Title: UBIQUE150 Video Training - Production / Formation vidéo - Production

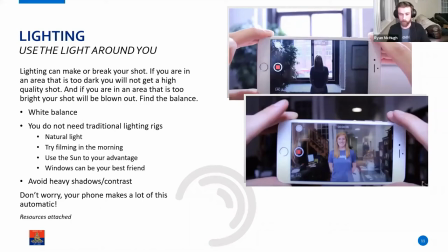Well, there's, I'll get to white balance in a little bit, but you have these two images here, right? One on top and one on the bottom. This whole thing is to emphasize to you that you don't need to go out and rent big, fancy lights,
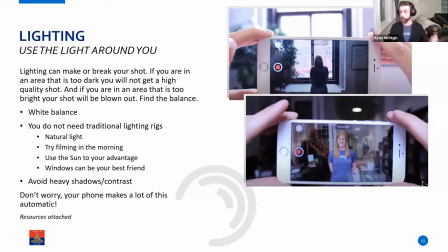professional grade lights to make a video. If you want to spend the cash and do it, you know, all for it, enjoy it. It's a lot of fun. But you can just use the sun. Use natural light, and you're going to make good video.
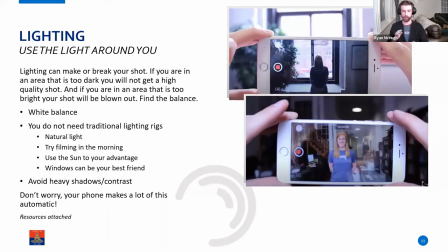Now, there's some rules to apply to that. So you're using natural light. There's usually times of day that are better to film in. For instance, you don't want to film at, you don't always want to film at, for example,
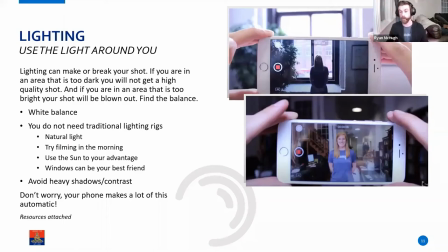noon, when the sun is at the highest point in the sky, because oftentimes it's quite bright. I mean, we're in the, we're in the middle of December in Canada. So, you know, and it's cloudy all the time. So I don't think we need to worry about this right now, but, you know, moving forward,
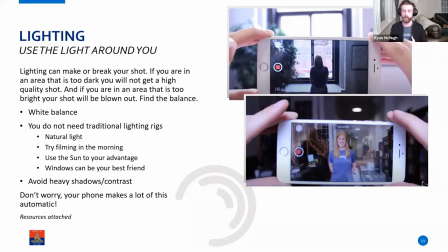when you want to keep these tips in mind, you tend to really want to film more in the morning when the sun's out, it's bright, but not too bright. And you want to film somewhere where there's not a lot of contrast, meaning you don't want to film somewhere where there's a section that is really bright from the sun and then
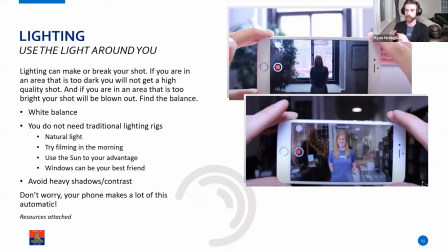really dark from the shadows because your camera is sort of going to freak out your phone's going to freak out and be like uh i don't know where to focus on and i don't know where to like put more emphasis should i put more emphasis on the thing that's super bright or should i put the emphasis on something that's really dark it's going to mess with all the centers and your sensors and you're
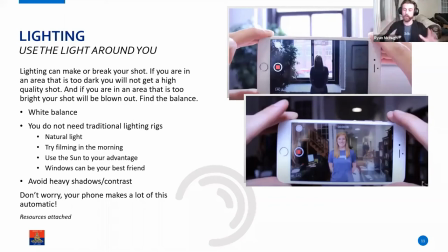not going to have fun so make sure you you plan this out so for instance if you're doing an interview if you're filming somebody do not film somebody the subject matter that is against the window so i have my window right here don't have me like this when it's a sunny day because
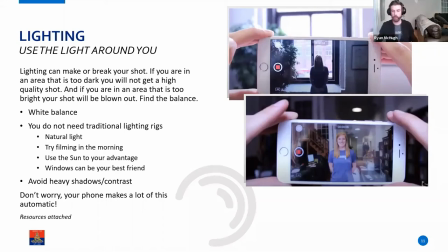all the sun is going to come over me and it's going to darken me out i'm going to be all shadows as you can see this is uh laurie who used to work with us at soak we've made this video on how to film with your cell phone and how to get good
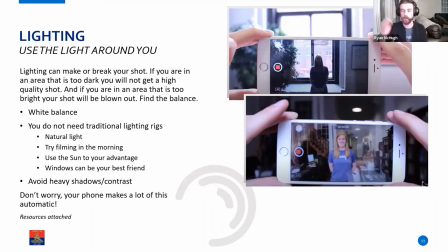light it is attached at the end so you can always refer back to it but as you can see here she's standing um against the window and we can't make out her expression we don't know anything what she's feeling or how or anything like that that's not what you want instead the subject
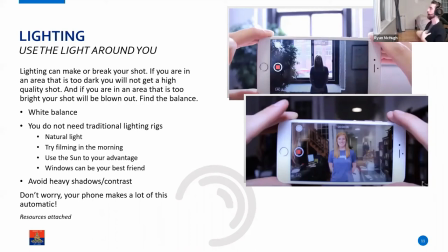should be standing in front of the window let the natural light fill your eyes fill your fill your fill the subject matter because that's where you'll get a good shot as you can see at bottom she's well lit using a using a good window and the natural light um removes shadows on your
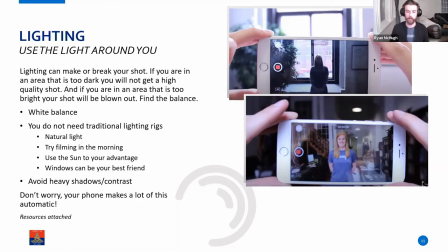face so for instance i don't have top down lights here but you know you have pot lights in your home they come down it creates shadows under your eyes and shadows under your neck that's really not what you want when you're filming a subject you really want to fill out their face well because it makes them look better it makes your video look better too right can i interrupt for a
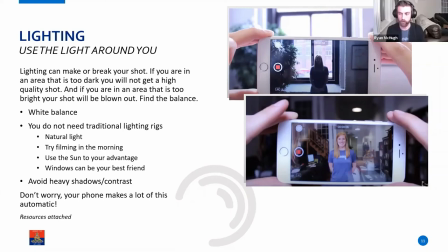sec uh sure um i one on on uh on the internet and on google they have uh lights that you you stick on the back of your screen yes yes so they sell starting at
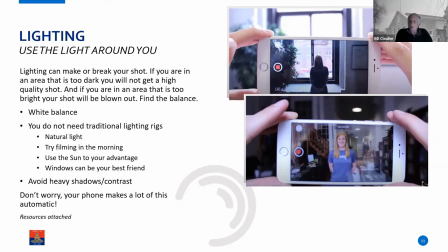about 35 bucks and going up depending on what you want you can get you can get a light that go that sticks on the back of your desktop monitor your your laptop monitor and gives you good face lighting absolutely
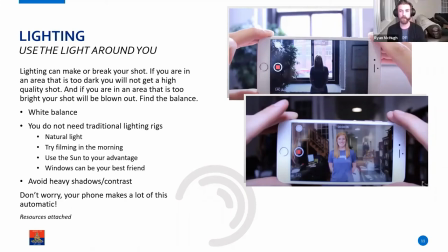yeah that's called they they they always kind of look different but that's sort of what you would call almost like a ring light they usually come like in a circular form and you would essentially um put your camera in the
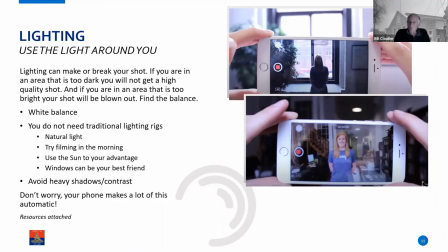middle of it and the ring would be i'm sorry the circular form is a better form um it is better because it fills up more space, but these $30 ones you find on Amazon, I'd love to take a look at them. I'm sure they're good too.